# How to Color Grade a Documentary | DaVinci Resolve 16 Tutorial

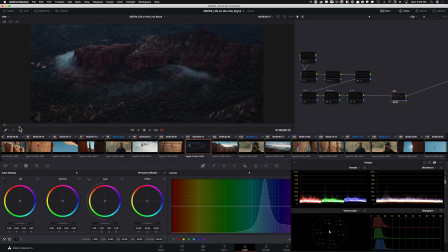(53:49)
So when I drop a LUT on it, look what it did. I mean, it's noisy, it's murky, it's crazy, like where it's sitting.
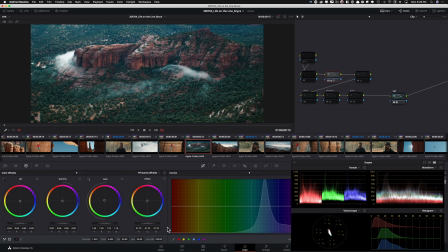(53:58)
So went in and raised the F out of it, used my offset quite a bit. So offset was just like the first move to just bring everything up. Then started creating a lot of contrast.
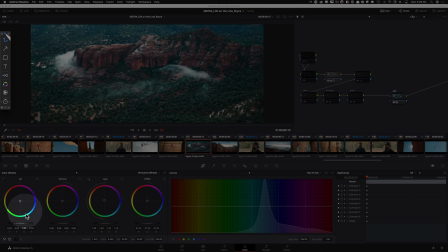(54:11)
Then went into my lift gamma gain, brought the lift down, raised the gamma up quite a bit to get rid of that murky nature of that shot because it was so dark to begin with. And then look at what I did with the gain. And that was very helpful because that's what gave us this.
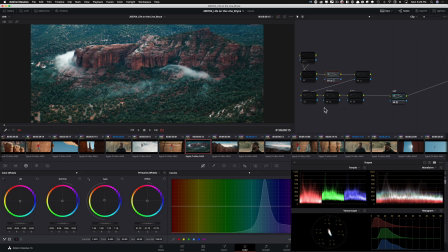(54:27)
And once we had like a major contrast value, everything started to sit right. And then I went in here and did my good old tried and tested technique, offset.
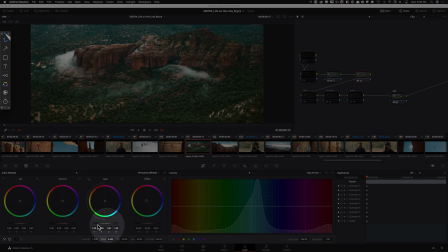(54:43)
Let's not make individual changes and make our life really freaking difficult.
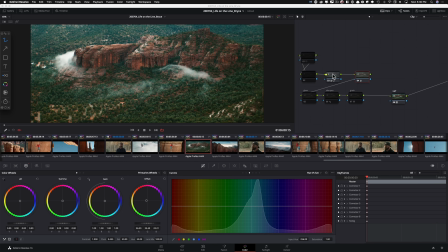(54:47)
Because I was happy with where the whites were sitting and everything in the previous shot, I just came in and boom, done.
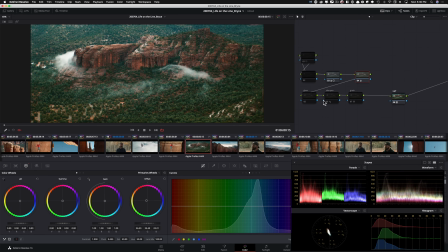(54:53)
Like, just grab an offset and move it around until we put life into this shot that matches all the other shots. So this is obviously way more towards blue, and we can see it in our vector scope how much on the blue bottom right here it's sitting. I just raised it up and brought it back into that teal and orange action that we got going on.
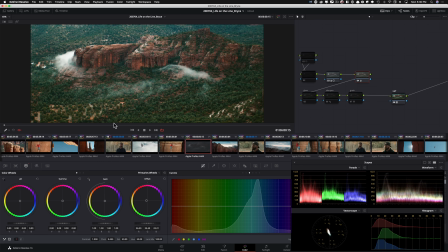(55:12)
And then once brought it here, went heavy on the noise reduction on this one. So did that, and that got rid of majority of the artifacts, and then, you know, sharpening in grain.
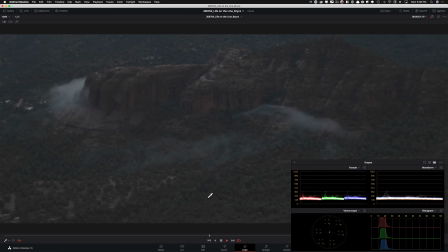(55:25)
And, you know, this is what we started with. And then this is what we ended with.
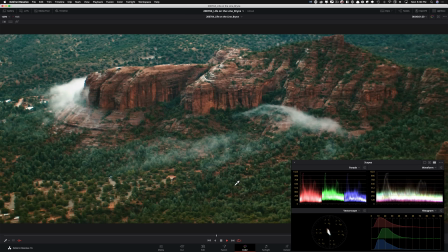(55:30)
That looked pretty good.
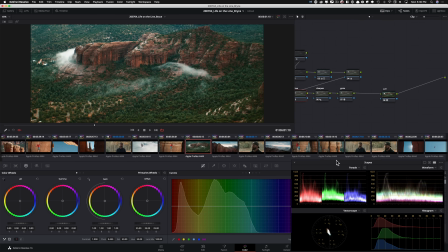(55:35)
Let's do a few more. So
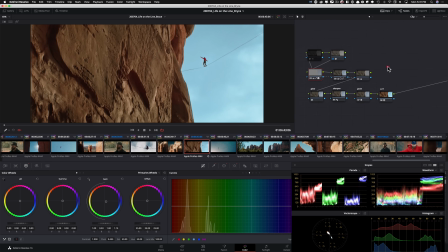(55:40)
these were very interesting. These were very, very cool. And again, if I kill all of this, and let's just go with our LUT, and then went ahead and created my basic contrast.
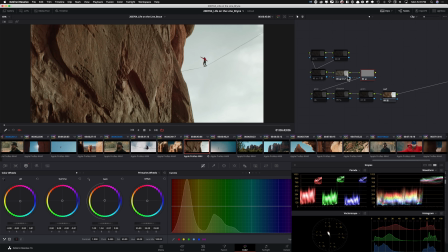(55:55)
But that was my first pass, but then I just like wasn't happy with it because it just needed so much. So then I came in here and just look what I did. I mean, again, it's like created that window, softened it up,
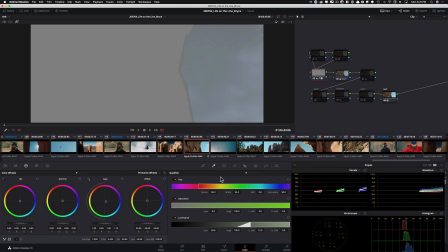(56:06)
but mostly the window is not even like there for anything, like, because I'm actually doing a Luma qualifier.
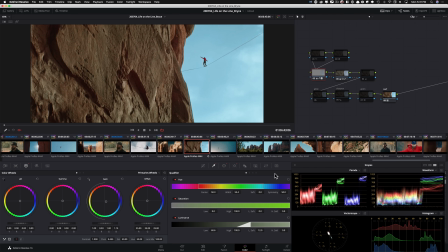(56:13)
So I'm just selecting that. And then that really helped bring the same, like you can see this sky that I'm using, I like sky replaced, and then I just keep using that. So like, look at in these two, like the same sky. So I brought it in here, and it just separates the two worlds so much. And then, you know,
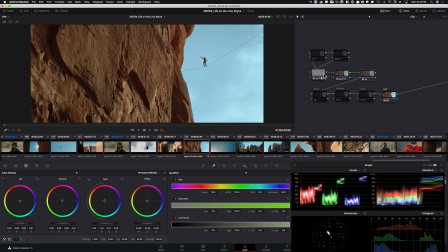(56:33)
basically borrowed the Luma qualifier, transferred it over into my key, reversed it, so then I can just affect everything else minus the clouds or the sky, and then just went in and like used my gain. Just look at that.
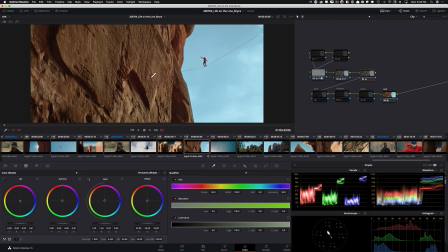(56:51)
Used my gain to just start putting in more red into my rocks, and then went into my lift and kind of counter that to balance it out. And this just helps so much, right? Because this is good. This is much better. Like now we're really creating that separation. And then this is neat.
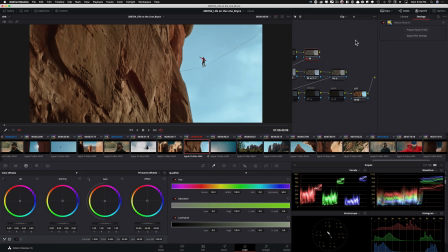(57:09)
So I actually ended up using neat because there was a lot of noise that was just embedded in the shot, and it ended up doing quite a bit. But neat is just so taxing on your system. Let me actually just look at this. We can, I guess, get away with regular noise reduction.
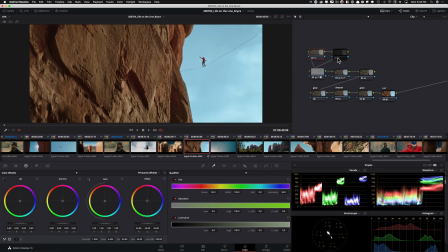(57:28)
To be honest with you, we don't need neat. Neat is like a last resort, you know, Hail Mary. But neat will just choke your system. It doesn't matter. Like my $22,000 machine can just choke up. It's like the software is just written poorly.
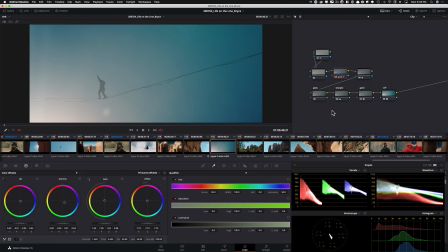(57:44)
That's what it is. It's great at what it does, but rendering times, garbage.
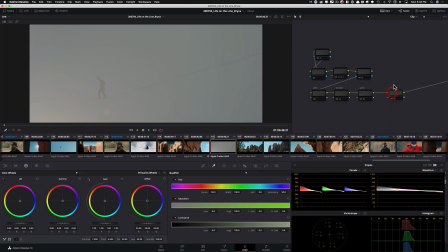(57:49)
So this is such a cool shot. Like, what do you do with it? Like, it's just such an interesting shot. Like, look at where it sits on the scopes. And so what do you do with it?
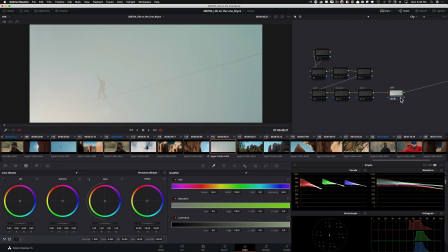(57:58)
So this is what I did. I mean, I just dropped a LUT on and it didn't really help me. So I'm like, whoa, okay, like, let's see what we can do.
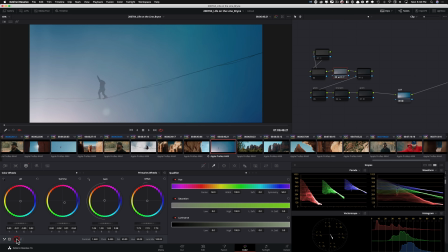(58:05)
And then I just started doing crazy push and pull.
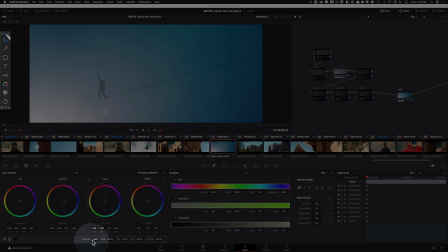(58:10)
So obviously started with my contrast, and then went in and just look at, like, took my lift and started taking it toward that blue, grabbed my gamma and really started pulling toward that like cyan down here,
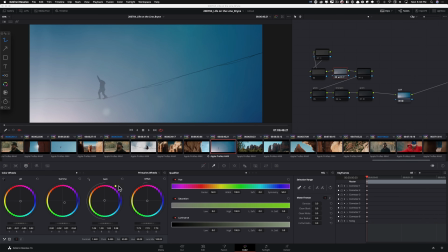(58:24)
and then took my gain and started taking toward that orange and a little bit toward red to create that salmon.
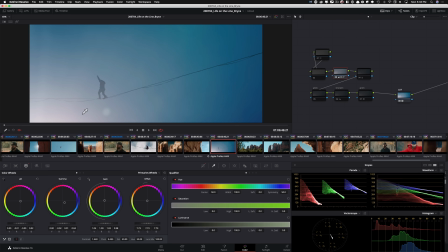(58:31)
So that really started giving me the salmon in the highlights, and then blue on the opposite spectrum. And it just created like, I just created that palette out of nothing, like out of nowhere. And then I went in here and then just kind of balanced it out. Like here, I'm really just, it's just gain, like nothing else.
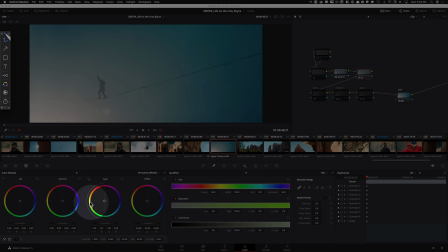(58:51)
It's just gain. Like I just went in here and I just pulled like more yellow in and subtracted some blue,
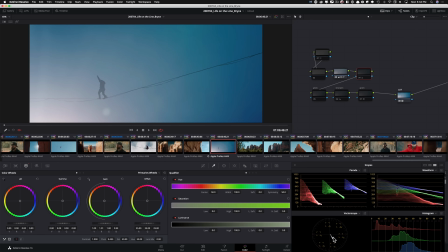(58:58)
because look at where my vector scope is sitting, and it was just a bit too blue for my comfort. So I brought it in, you know, and that just made me happy, and it just felt balanced, and you know, went well with like the adjacent shots.
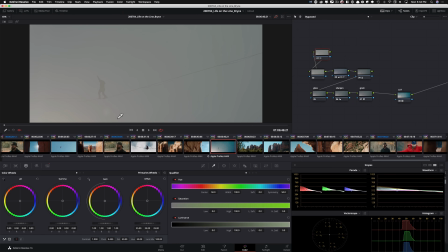(59:15)
But then just look at, like, it's such a crazy shot. Like, what do you really do with it?
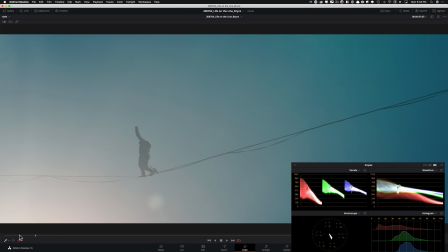(59:21)
And then on this one, if you guys see banding, that's probably YouTube, because what I'm looking at, there's literally no banding.
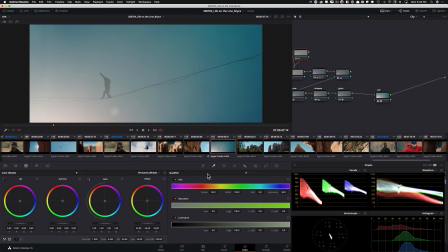(59:29)
And that's, again, guys, like, this is where red and these top end cameras just shine, because you can really create something like that. Like, this is pure art. Like, we just created something that did not exist. And then I just want to start wrapping it up.
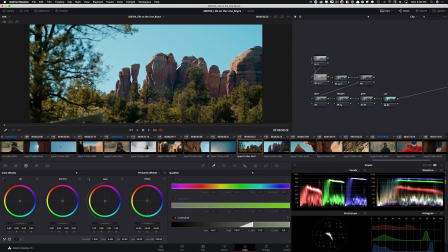(59:41)
And here, same thing, right? Like the same theme will continue. Like look at the sky. After my base grade, I came back and just gave that blue to my sky.
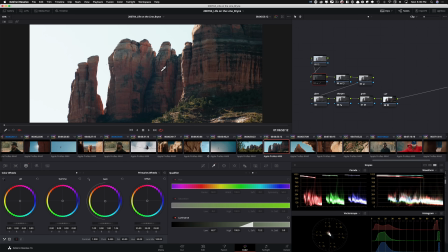(59:49)
And I just continued that theme. Like this is before, this is after. All of a sudden we can see our guy there.
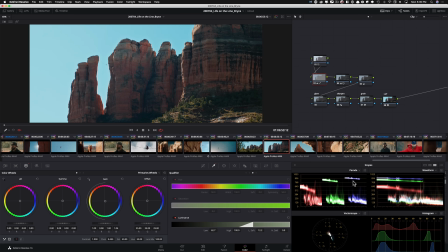(59:54)
Again, like I said, it's like gaining 2 stops of dynamic range. Like look at this right here on my parade before and then after. So it's like we're just giving so much juice to our image.
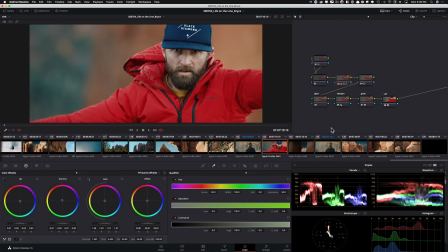(60:04)
And, you know, it just, I think let's just make this our last shot.
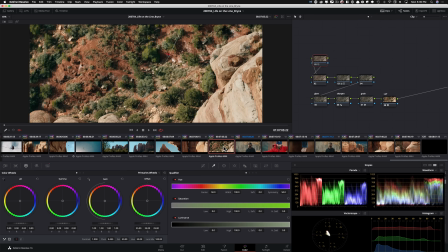(60:12)
And then I can just talk about a few things. Or actually, let's make this one our last shot.
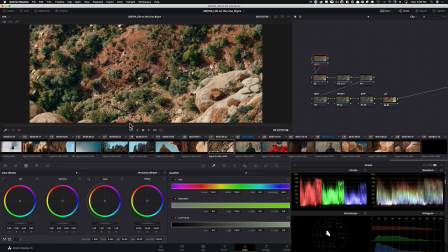(60:17)
So this one was very interesting too, because I want to pop him out and I want to do it in the simplest way possible.
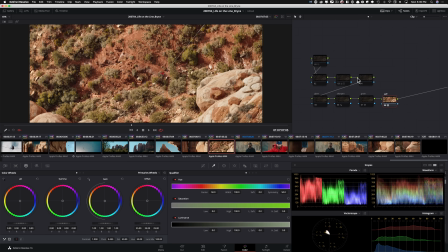(60:24)
So this is my LUT. And then I know there's too much red.
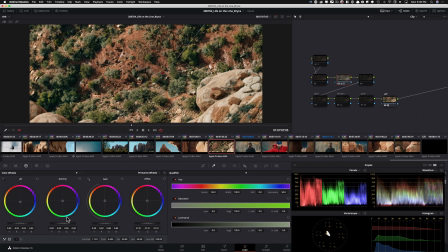(60:28)
So then I go in and I pull that out by using multiple different things. I mean, majority of the work is done just right here in my lift.
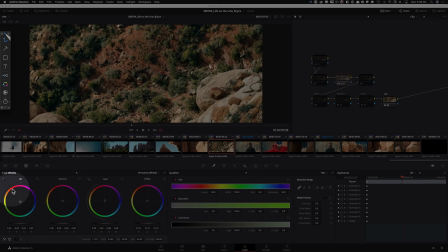(60:40)
When I pulled it down here, it took a lot of that red out. So literally just like going in the opposite direction of that to cancel out that red. And then raised my gain a little bit to just give the rocks that juice that they need,
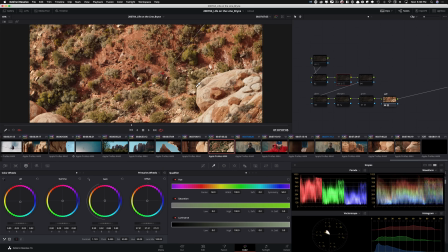(60:52)
like especially right here, the dirt, to give it that red back in. So it then complements with the green that I'm adding.
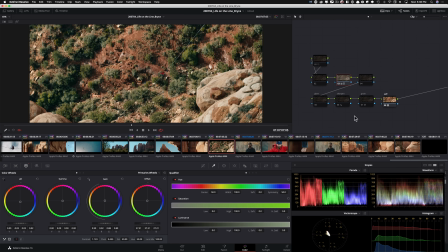(60:59)
And that did the trick. And it just created like this really saturated. And you know, we were missing that little punch in the lower mids and in the shadows.
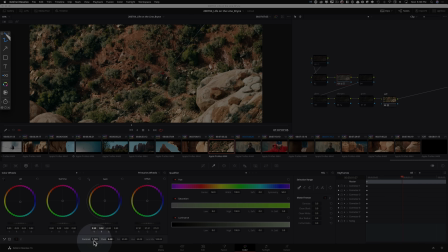(61:09)
So I just went and, you know, cranked up my contrast a little bit to give me that punch.
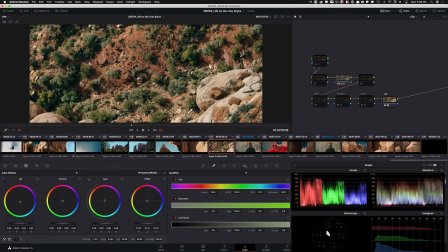(61:14)
And then it really makes our dude pop, you know, that red pop there. So that was it. And then obviously, you know, the rest is just like sharpening grain and noise reduction.
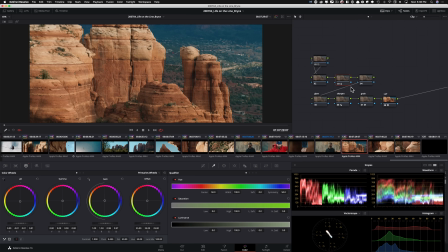(61:27)
So guys, check it out, right? I mean, just look at it. I mean, even for this one, there wasn't much that needed to be done. This is shot on the DJI Mavic Pro. So basically all I had to do is just take this and then just shift it a little bit. Like I'm like, okay, like I just want to create some separation.
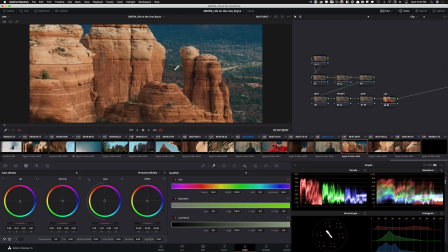(61:46)
I want to keep my rocks red, but then I want to take the background and just like really add more than just the red that's sitting and embedded, you know, in the background to like really create some color separation here. So that's what happened here.
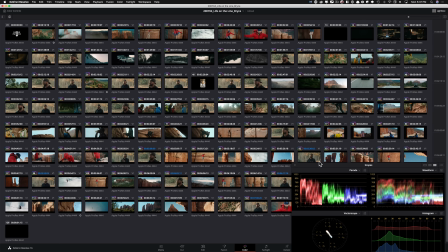(61:59)
And then when we pull out, I'm going to move my scopes over.